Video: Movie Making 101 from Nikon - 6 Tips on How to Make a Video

Creating a good movie requires some thought even before you take your first shot. In the film business this is known as pre-production and it's the difference between making a real movie and just grabbing some video. Start by developing a plan and thinking about the story you want to tell.
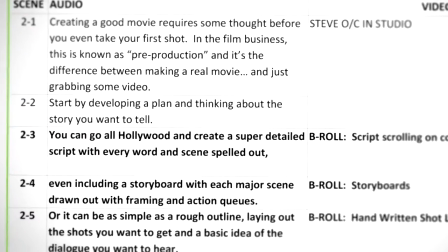0:29 You can go all Hollywood and create a super detailed script with every word and scene spelled out even including the
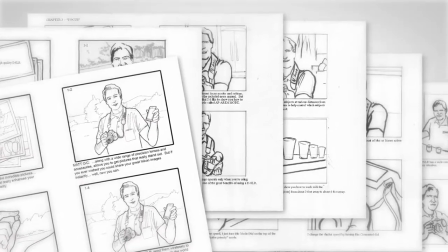0:36 storyboard which has all the major scenes drawn out with framing and action cues or it could be as simple as a rough outline. Laying out the shots you want to get and a basic idea of the dialogue you want to hear is the most important thing. Either way, some sort of plan will let you keep track of the shots you want to get and help you visualize the look and direction of your movie. Once you start shooting, here are a few simple tips to keep in mind. Remember that you're shooting for the edit.
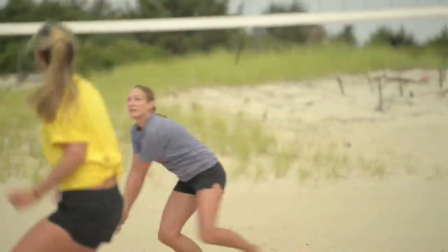1:04 Get a wide variety of shots and keep them short and concise.
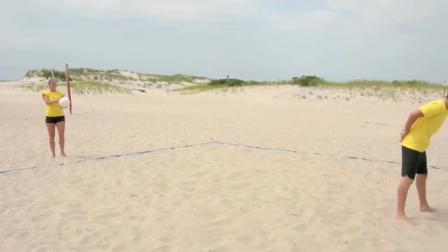1:08 But also make sure you pad your shots for a few seconds before the action starts and after it's over to give you some flexibility in your editing.
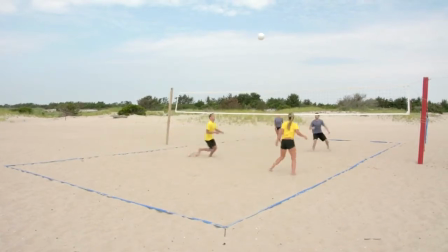1:17 Instead of always shooting big sweeping wide shots of your subject, shoot a variety of angles and framings to keep things interesting.
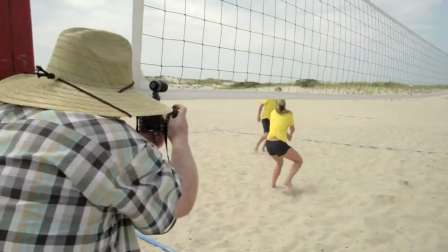1:24 Get close-ups and medium shots to help tell your story and try not to shoot everything at eye level.
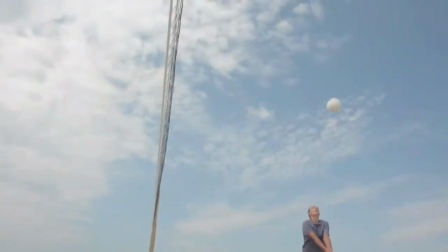1:30 Find a creative shot from high or low just to show your subject in a unique way and limit the amount of camera motion.
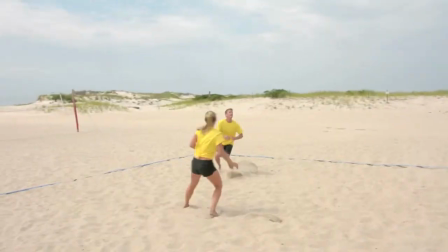1:37 When you're handling the camera do your best to keep it steady and try not to do too many random zooms or quick pans since these can become very
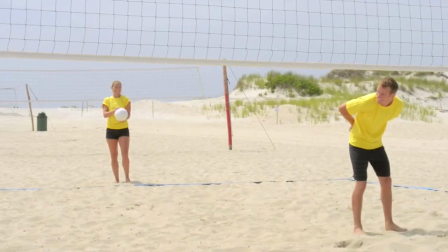1:45 distracting when you watch your movie and last don't forget to shoot a lot of still shots these can also become a very creative element in
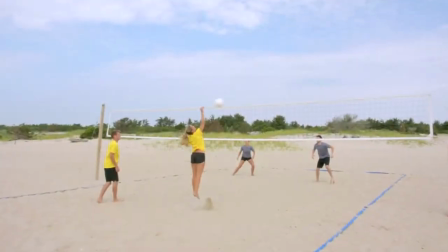1:54 your movie as well